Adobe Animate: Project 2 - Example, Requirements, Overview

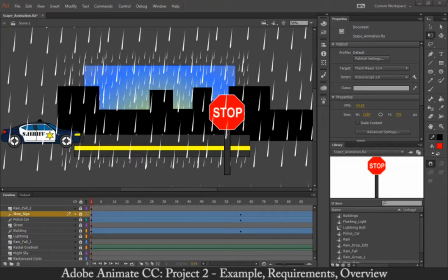Hello everyone. This video is going to cover the requirements for Project 2, how to make it, and what the file you have should sort of look like by the time you're done with it.
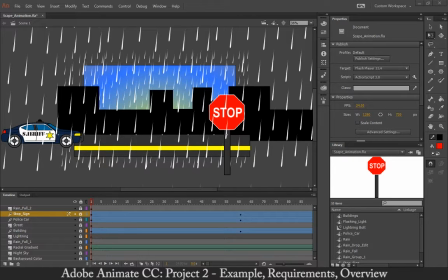And we're going to go ahead and break that down step by step. So the first thing I want to talk about is what exactly is Project 2 as a escape animation. Escape animation is just creating the illusion of movement on stage.
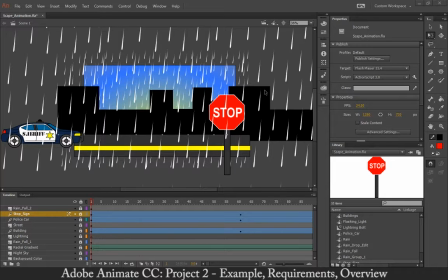So what I've got here is, I'm going to go ahead and just play this for you right away. So give it a minute to export.
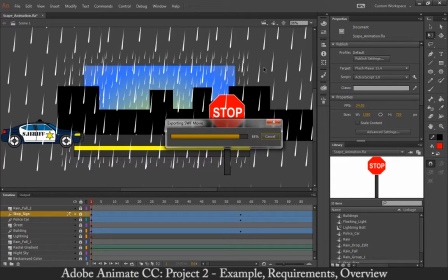And yours, once you get later on the project, when you're about to submit, you'll probably start running into slower exporting times as well. I'm also screen capturing, so that'll slow it down a little bit too. And here we go.
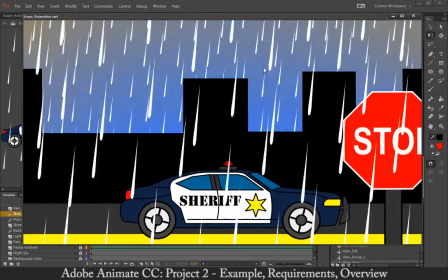So here's my car.
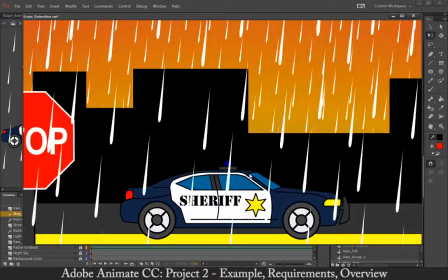It animates to the center of the screen, but then the illusion of movement of it actually continuing going to the
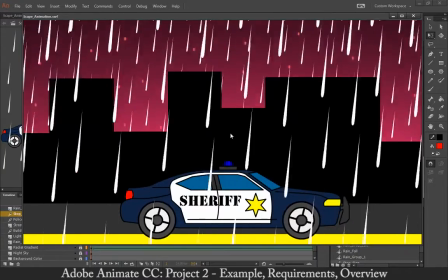right side is the objects that move in front and behind it to create that illusion.
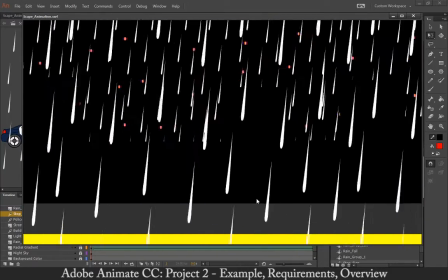So this is really just centered at the middle of the stage, basically.
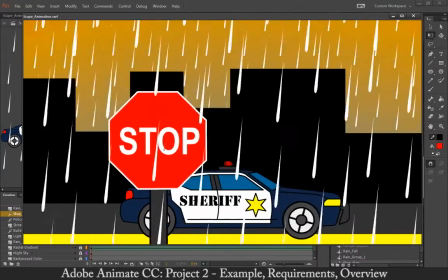And then the stop sign, my foreground and my background are both animating
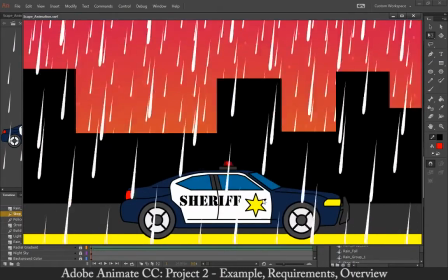to give it that illusion.
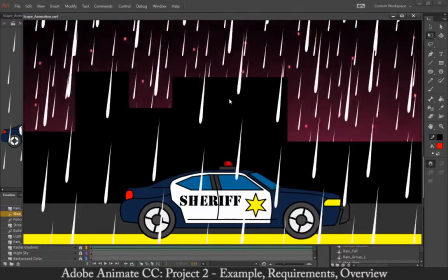So that right there are a number of requirements, and I'm going to cover those as well.
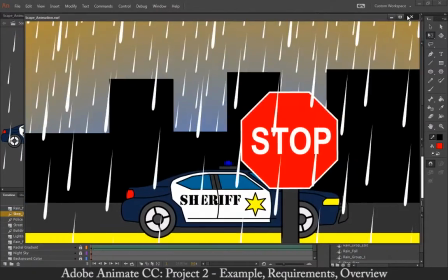Now, I'm going to go ahead and exit this, and I'm going to start to break down this scene itself.
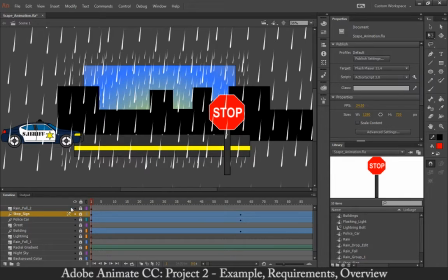So we've established, and I'm going to hide my rainfall for now. And this is just a number of the labs we've done together, just brought into one scene, more or less. So I don't want you are not allowed to take my car and use it for this project.
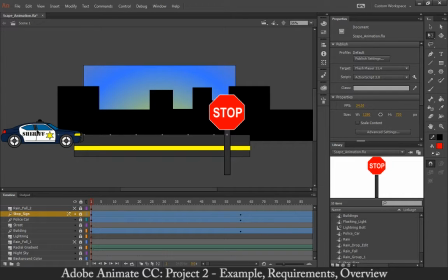You have to create your own subject. So some of the examples I can think of off the top of my head are an airplane I've seen, a submarine, a rocket ship. I've seen mermaids swim with fishes.
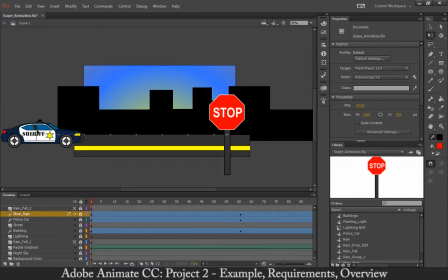I've seen walk cycles. I've seen a lot of trucks and cars, motorcycles, a lot of vehicles that animate across the stage.
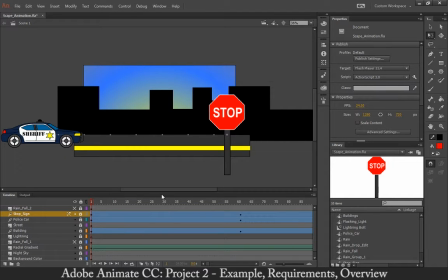So that's a really common one. And don't try to push yourself to do something more difficult. If you've never done a walk cycle or something before, do not try it with this particular project.
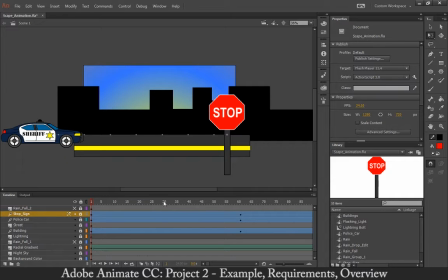So that being said, if you have done a lot of animation before, sure, go ahead, dive right into it. But unless you have that experience, do not try it. It will be far too difficult for you.
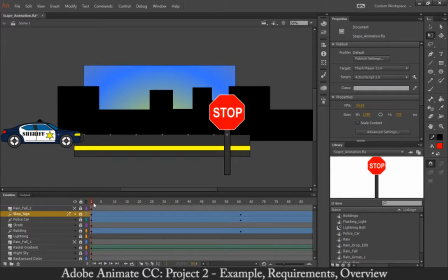That being said, I'm going to keep going forward and kind of break down the scene. So the first thing is my car, and it's my nested symbol. I'm going to unlock that.
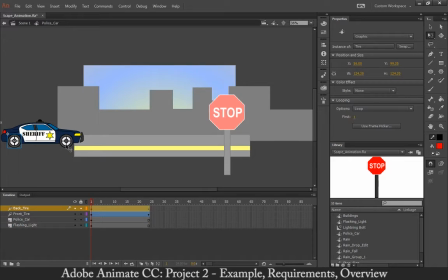So if I go ahead and double click on it, I've got one symbol animating, two symbol animating, three symbol animating. So break that down, the light changes colors and the wheels rotate. Alright.
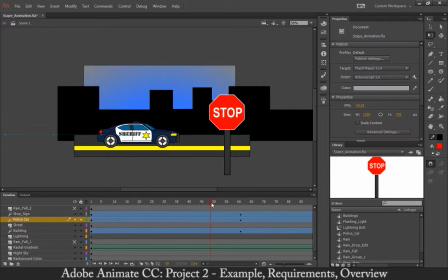The next thing is I have it animate to the center of the stage, and then it's approximately frame 60 or whatever. And then once it hits frame 60, this stays in the center of the stage.
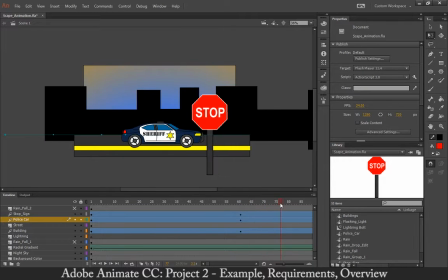Meanwhile, only the foreground and the background actually animate. So my stop sign and my buildings, and they animate to the left,
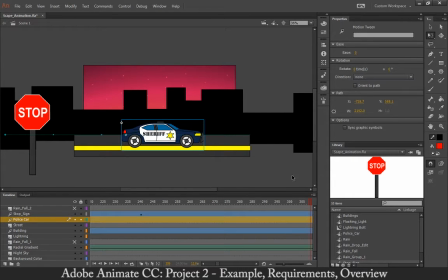giving it the illusion that this is actually moving to the right, but it's staying directly put in the center of the screen.